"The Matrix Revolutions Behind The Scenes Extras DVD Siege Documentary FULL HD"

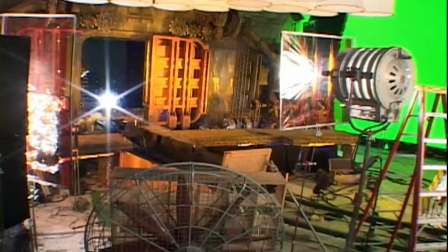Same time, we were going to make a miniature of a particular object that was going to explode, like the gate of the dock. If we were going to make that anyway, then we were going to try to get that to be as good looking as possible and then photograph it to use as textures for computer graphics.
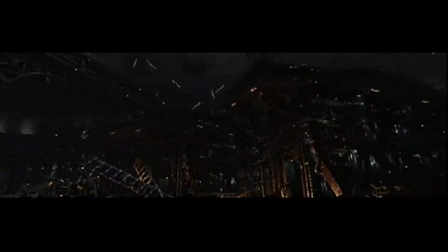So there are a lot of CG objects that are going to be in the dock environment that were based off of photographic textures of the same miniatures.
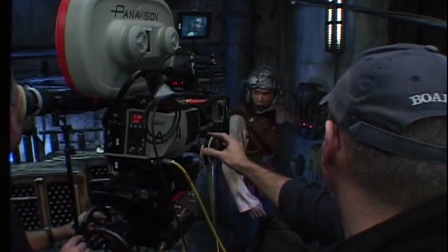So it's kind of a hybrid approach. Go!
Now!
It's really an epic sequence. I mean, it is just huge.
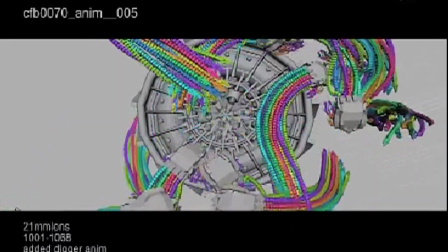And it's unusual because it uses everything that a
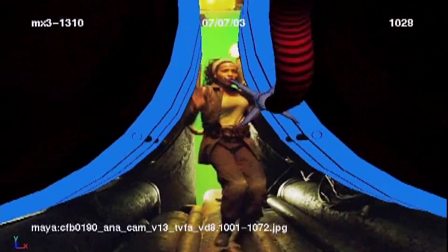filmmaker has at his disposal to create something gigantic.
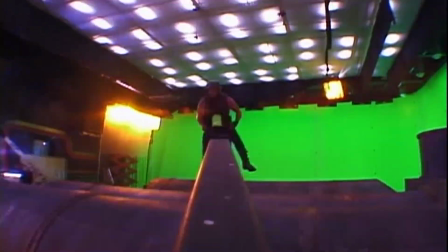It is full of live action photography, integrated with CGI photography, integrated with miniature work.
Halfway up, all lightsabers. Like, you know, just below.
Through tremendous breakthroughs in visual effects, breakthroughs in composite photography,
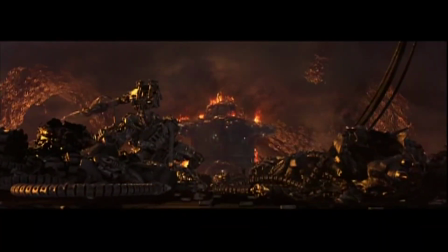breakthroughs in every kind of available electronic and mechanical medium.
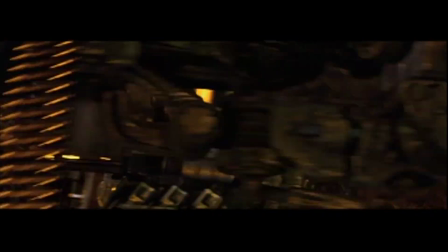I mean, it's something that could not have been done ever until right now.
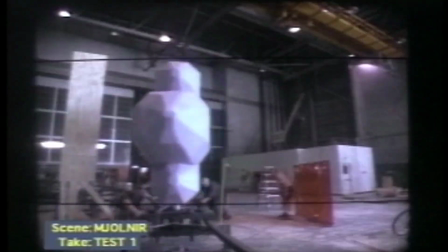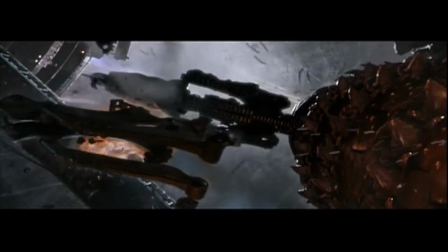It's just Hollywood at its most insane.
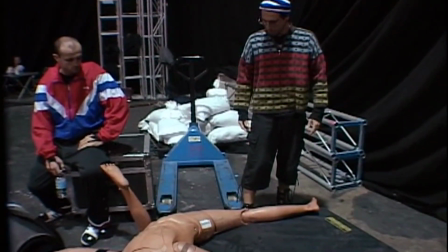John, the way you treat your staff is... Get back to that computer.
Howdy, it's John Gator. This is Anatomy of a Shot for Mifune's Last Stand, the big end for Mr. Mifune.
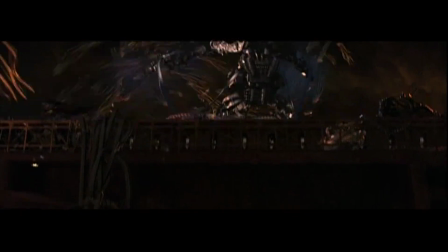This shot is the beginning of a scene.
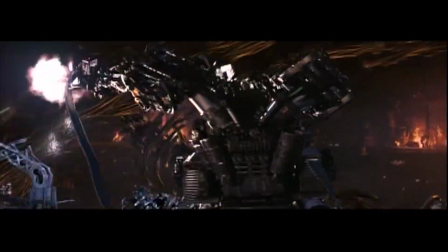We wanted to tell a story right away about how Mifune was basically alone,
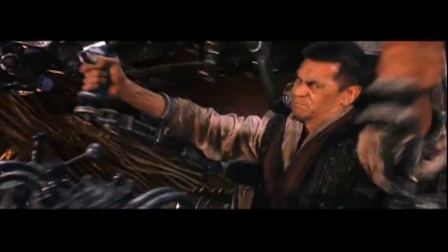deeply, deeply in the shit, because he's now surrounded by many,
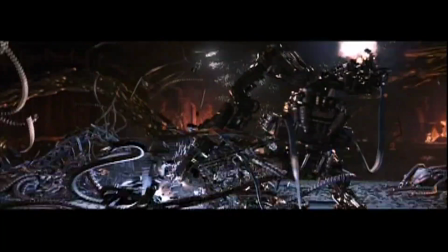many swarms, and he's trying to hold them back with, you know, pretty much every ounce of skill that he possesses.
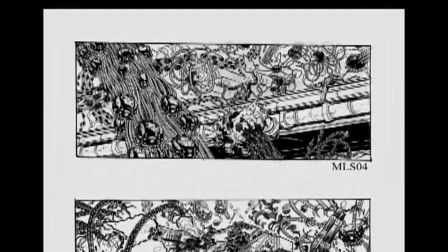So what you're looking at here is Steve Skroce doing everything he can to
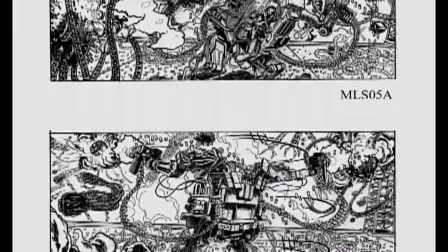demonstrate the immense epic-like nature of this battle. You have a lot to look at.
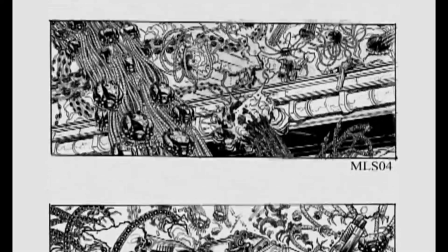You have swirling swarms, you have individual Sentinels battling at the feet of the APU robot.
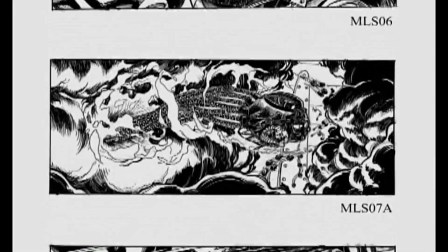You have the full dock environment, including destroyed zones that are in flame.
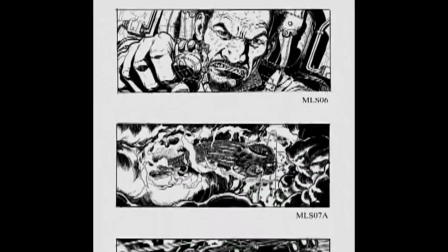And you have the main actor, Mr. Mifune himself, doing his thing.
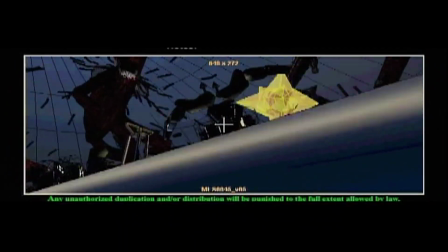We begin the shot with a patented Wachowski boom-up, which they like to do a lot in that movie Bound.
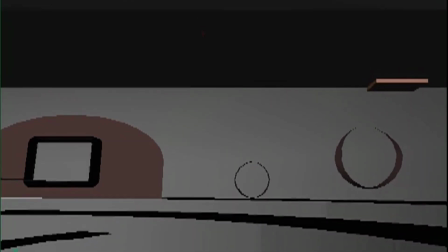So they still like doing these kinds of reveals, you know, for horizontal plane to sort of show the action.
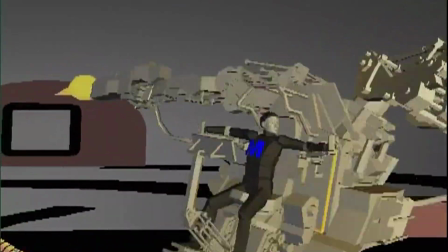And we finessed that a fair amount, actually. You know, how fast that was going to come up, what distance away, what amount of visibility.
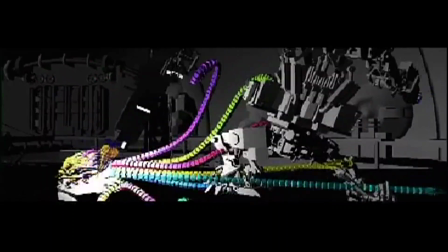Would we start from darkness? So in early stages, you can see, you know, the architecture clearly, but we darkened it down a fair amount.
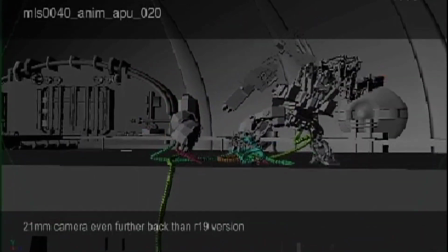The actual walkway that he's standing on is all CG, although it is derivative of the real sets.
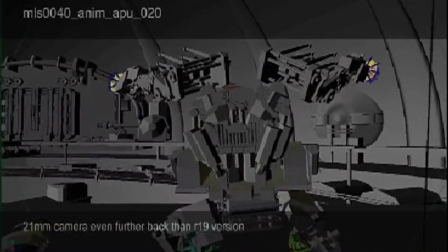It's all based with components from the real set. And the entire dock itself is, it's a CG construction,
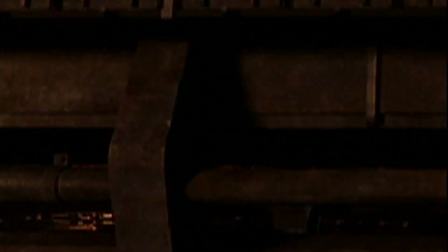but aspects of it were stripped off of live-action sets,
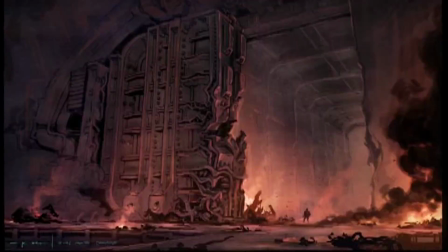and some of the miniatures, like the doors in the background, were photographed miniature doors that were mapped onto 3D shapes.
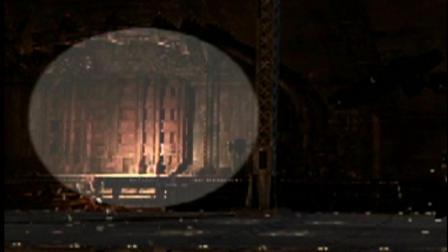So we got all the benefit of the detailing that, you know, painters and sculptors can bring to this process, and we embedded it into our CG version.
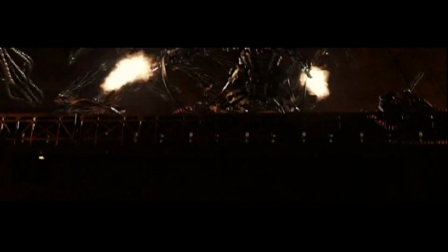And the first thing you see is that the Sentinels are right on them. Okay, so you got, like, prime time on the left.
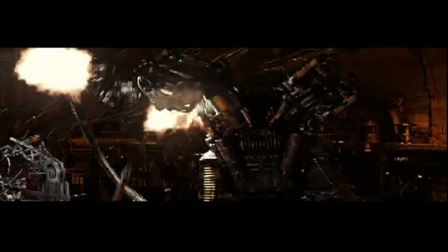You just saw there was one on the right that just passed by that was sort of ricocheting off.
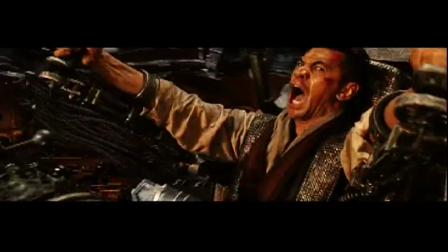There's guys popping out in the air all over the place.
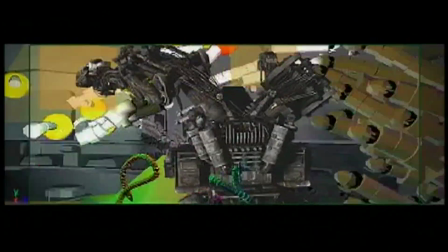So he's, you know, executing the Sentinel underfoot with one arm while adeptly killing others, pulling them out of the air with the other arm.